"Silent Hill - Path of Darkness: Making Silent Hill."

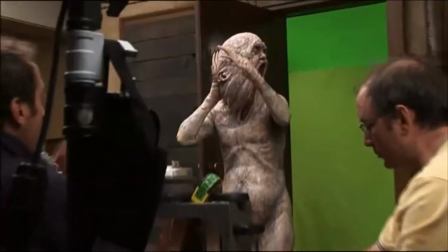41:45 They specifically created a flap, so I have easy access to the bathroom all the time. Excuse me, the bathroom? I have to go to the ladies' room. All right.
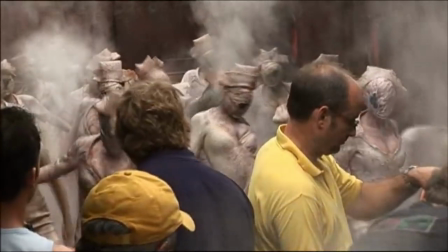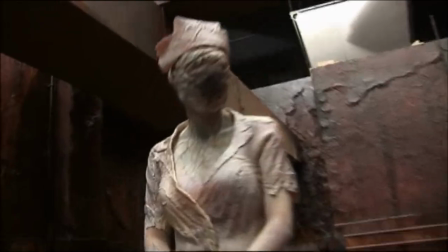42:00 There was a lot of excitement on set when the nurses came to set because they were en masse, and because there were so many women that looked exactly the same with no faces, it looked kind of like a pack of animals. Those designs came from the game, and this idea of like having no face and just a scream,
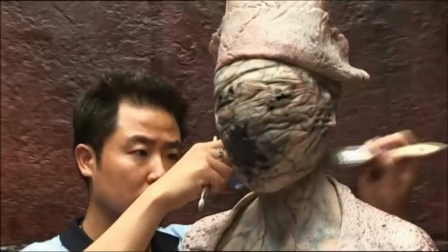42:18 we decided to just build a couple of generic masks which had the mouth open, which later will be tweaked with CGI for expression and things like that. I created the costumes and the hats of the nurses. Essentially, we took a generic body form and sculpted distressed, rotting,
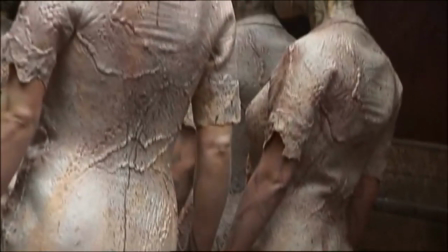42:35 putrefying skin in a very thin layer over that surface. We brought in 20 girls, so I created 20 latex nurse costumes, which did up with zip ties and Velcro, because they had to be extremely tight on the girls' bodies.
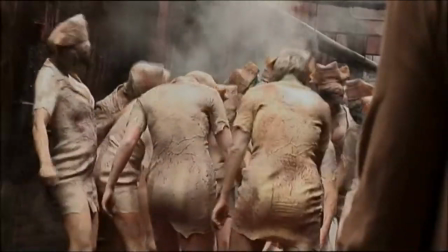42:52 Yeah.
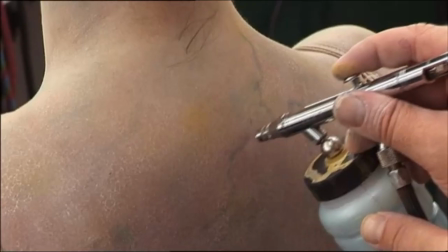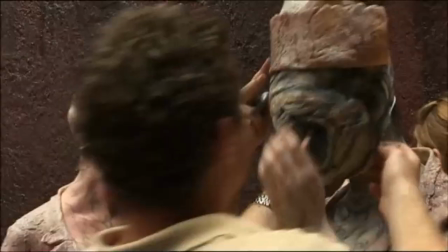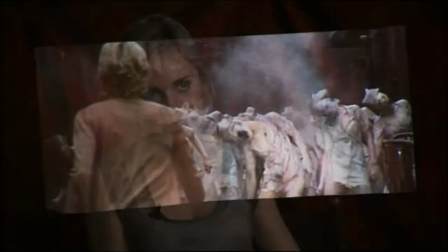43:03 And the people in effects promised me that they're gonna make me one of those latex nurse outfits. I haven't received it yet, so I'm still waiting for that. Very nice, very nice.
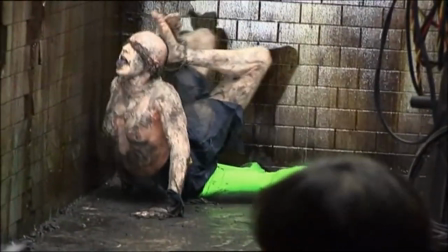43:12 Roberto, the movement coordinator on the show, played the role of the janitor who is twisted into this tortuous shape,
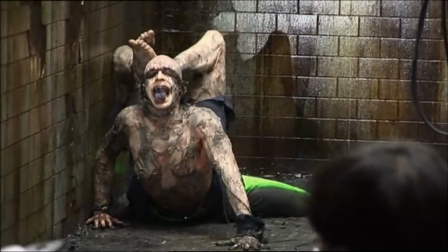43:20 covered in crap and dirt, crawling across the floor with cockroaches coming out of his bum.
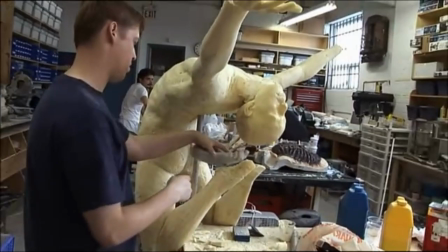43:29 So what we did was we took a cast of Roberto and we created two elements,
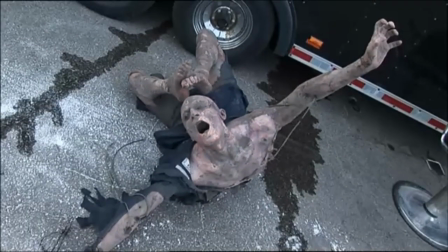43:34 which was a full-size artificial body of Roberto.
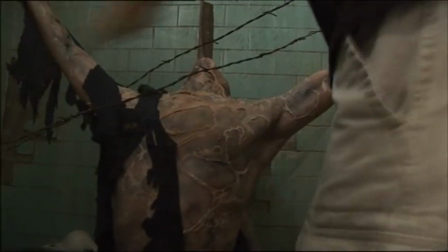43:38 And that was dressed into a set with barbed wire, so the actress would come in and pull something out of his mouth.
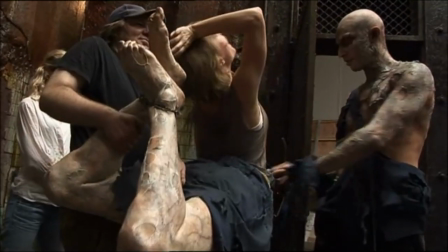43:47 That was one element. The other element was Roberto in full prosthetic makeup with a fake pair of legs strapped to his back,
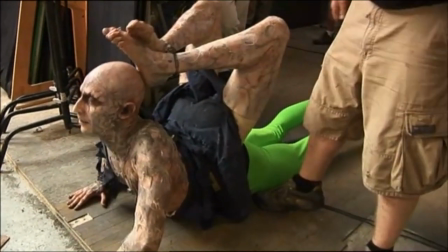43:55 bent up over and tied to his head with artificial barbed wire. The tattered costume he was wearing was dressed over the seam.
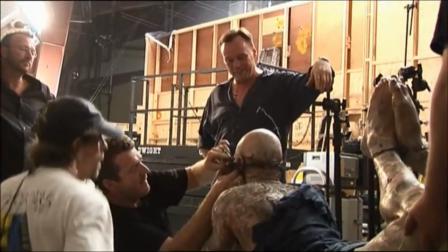44:02 Oh my God! And give him a pair of optical green pants, which we call these Kermit pants. I had green tights so that, of course, they could cut my legs off in post-production.
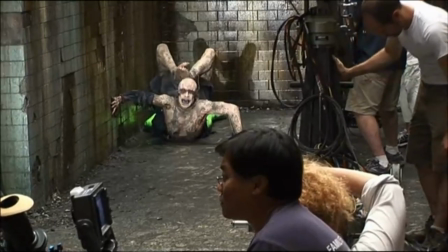44:18 Essentially, you could shoot it from the side and from the front and from behind, and it would give the impression that Roberto had been bent double.
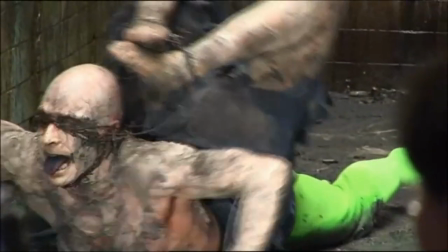44:28 The first day we shot this, and he's lying on the ground in all this dirty mud with this barbed wire wrapped around his head, and I just leaned in and whispered, just remember you wanted to do this. But Roberto was able to pull it off quite magnificently. Roberto was able to take another part in the movie, which was the role of the Red Pyramid.
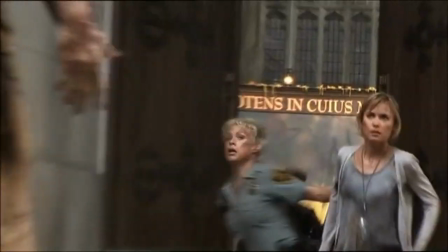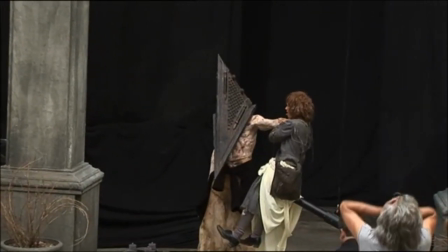44:54 The fact that he was a character that appeared in the game pretty clearly, and on top of that, it's a fantastic-looking character.
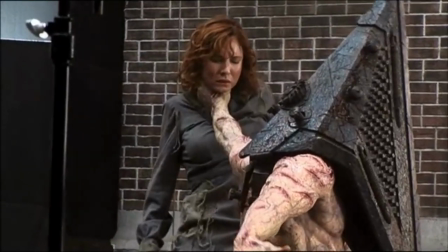45:00 There was not much need to try to do something different. We had to find the right proportion that would still allow an actor to carry this for hours on set.
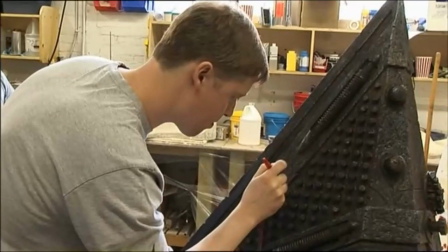45:08 So we worked with very, very light material that are painted in such a way that they look extremely heavy, but bottom line, they were very light. My prosthetics, the upper body is glued to my skin, so the skin doesn't breathe, but it's so soft that it's like second skin.
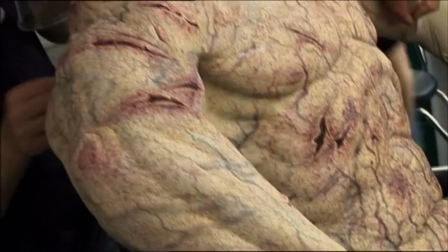45:26 It was about 1, 2, 3, 4, 5 part prosthetic, which was blended into his skin and artwork by me and my team.
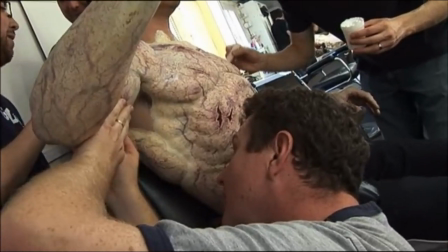45:34 And we also, apart from painting his chest, his arms, and his neck, we also had to paint his bum cheeks and his legs because I didn't give him the option of having underwear. That process took about 2.5 to 3 hours every time Roberto played. Also, Wendy Partridge had created a leg extension, so he was just shy of 7 feet tall in the complete costume. We really did come up with a very good 15-inch sole on this boot,
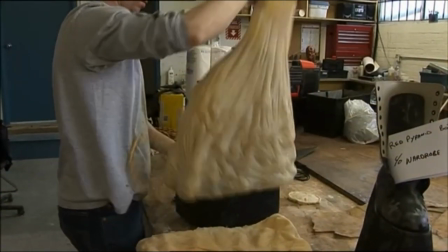46:04 and then with the costume coming back right down over the front of the feet, even though when you see him from behind, it looks like skin and you don't know what it is, but he actually has a boot on that's 15-inch tall.
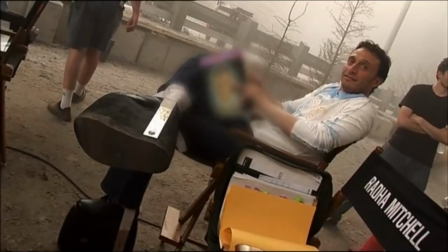46:16 The boots have two metal things on the outside wrapped with a band that
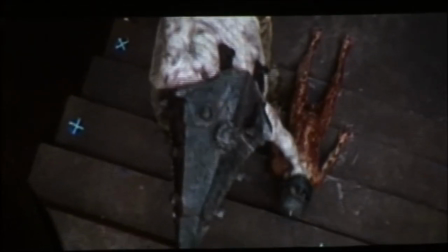46:23 closes with Velcro to hold my ankles really strong so it's nice and steady. And not only is he 7 foot tall in the costume, he's also 25% bigger than all the other humans in the movie.
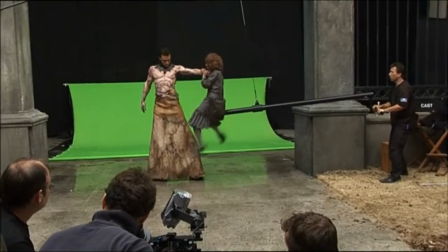46:41 Action.
To accomplish this effect, most of the time, it was just camera angles. But when he had direct interaction, i.e. grabbing somebody by the bloody neck, we created a miniature dummy for that effect.
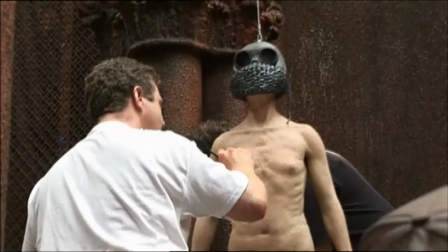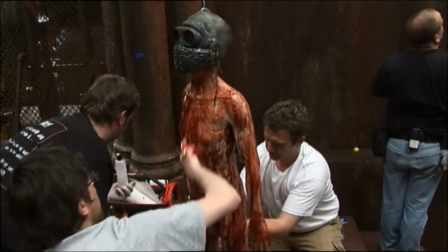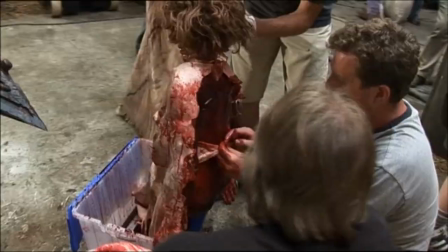47:01 I don't think I've had a good day at work unless I have to take an hour to wash my hands. With Roberto, with Yvonne, and with Michael, we couldn't have asked for a better bunch of people to play creatures.
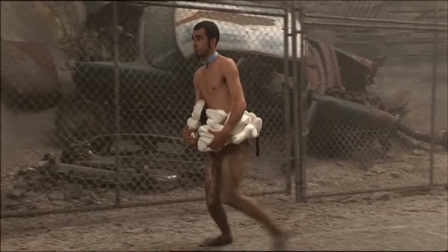47:14 Because not only were they enthusiastic throughout the entire performance, throughout the entire show, they never complained once.
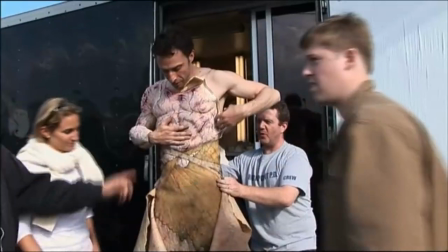47:21 They made the movie for me by the fact that they'd come in each and every day going, "Hey, Paul, how's it going?
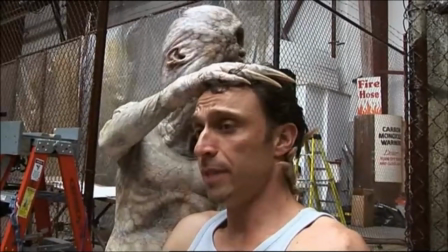47:27 Great, let's put this on. Let's go to work."
I need some kind of attention here. It's not just about them.
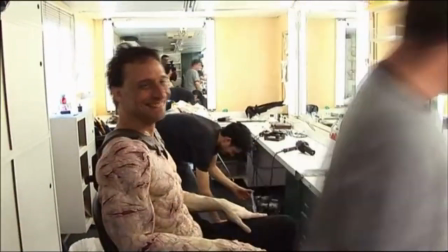47:33 The whole movie has been a blast. Every day you'd catch someone's eye and you'd just start laughing.
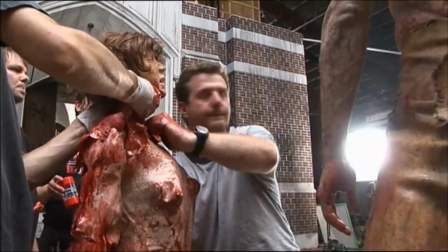47:38 This is why I got into the industry, to work on a big budget horror movie with a bunch of great people and do some cool work.
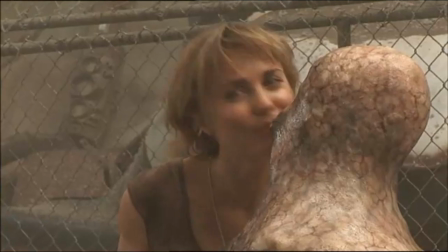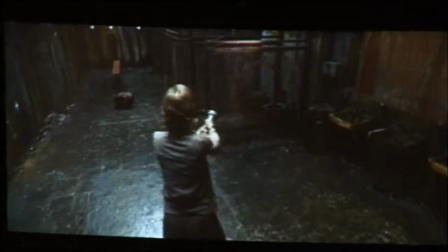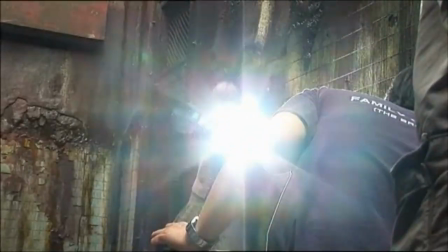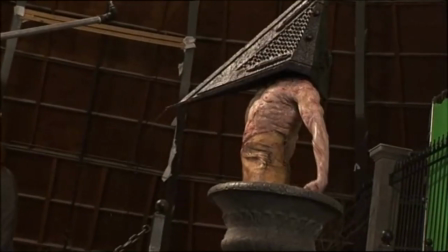Christophe was absolutely dedicated from the beginning to have these creatures being choreographed.
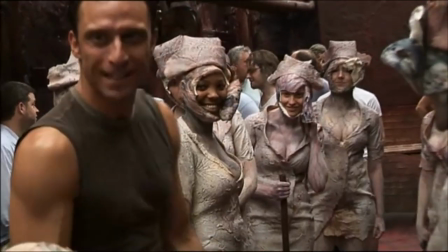48:23 Roberto is the movement coordinator in the film. He coordinated the movement for the nurses, the grey children, the armless character. He's the sort of brain behind how all these monsters moved.
More arms, Yvonne, more arms and head.
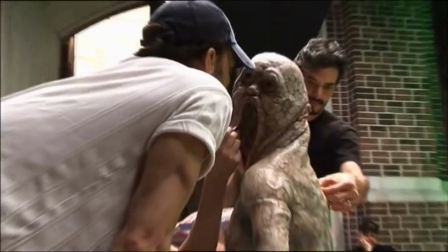48:36 Roberto is a dancer, he's a choreographer, he understands how to create a movement, so it's very scary and creepy.
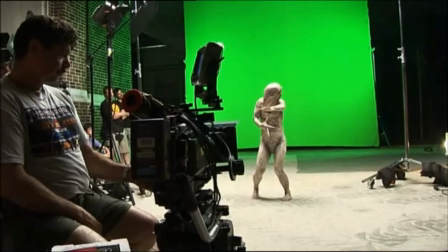48:44 More arm!
These are cursed human beings in pain, and so it's an exaggerated body language.
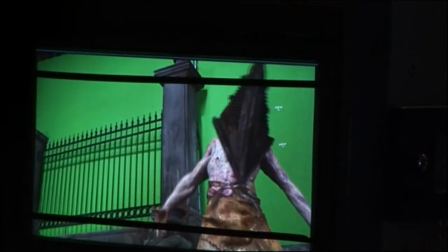48:52 Who can do movement better than dancers? And who can train these dancers better than anybody else?
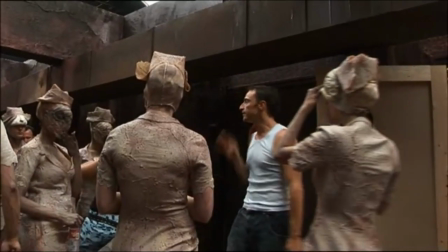48:59 Well, a choreographer.
Okay, so please, the 1, 2, 3, absolutely together.
And as a movement coordinator, I was with the casting director in looking for the three main creatures.
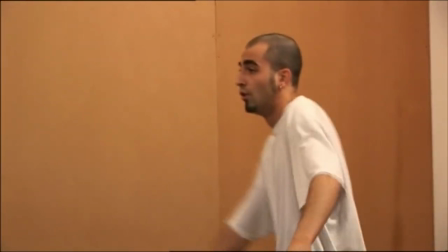49:13 With the armless, Christophe was convinced about Michael Coda. I went through an audition process. We had to audition with our hands behind our back and just move around, hit the floor.
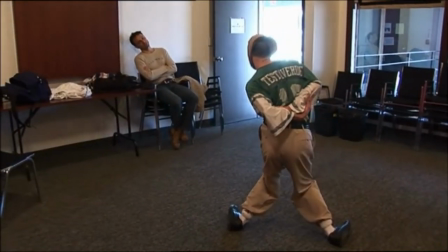49:25 It was kind of choreographed, but it's more kind of what you had to put into it yourself creatively. by moving with his hands back, you could see that he really had no arms. And the way he was already in walking and putting the knees towards each other,
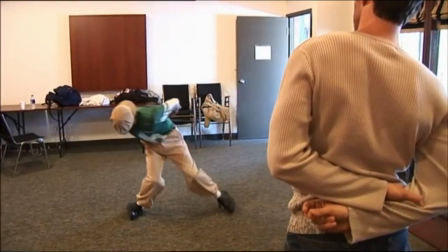49:41 and Christophe decided to go for Mike because it was angular, yet at the same time smooth.
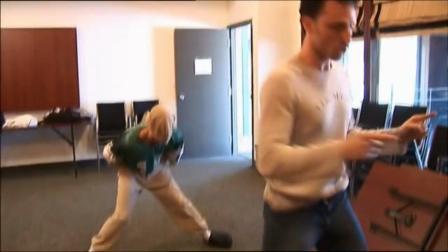49:48 It was already freaky looking, without the costume on, without the prosthetics on.
Like you go all the way, wow.
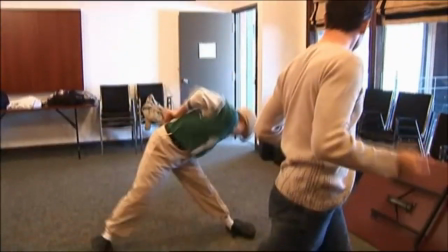49:57 Yeah.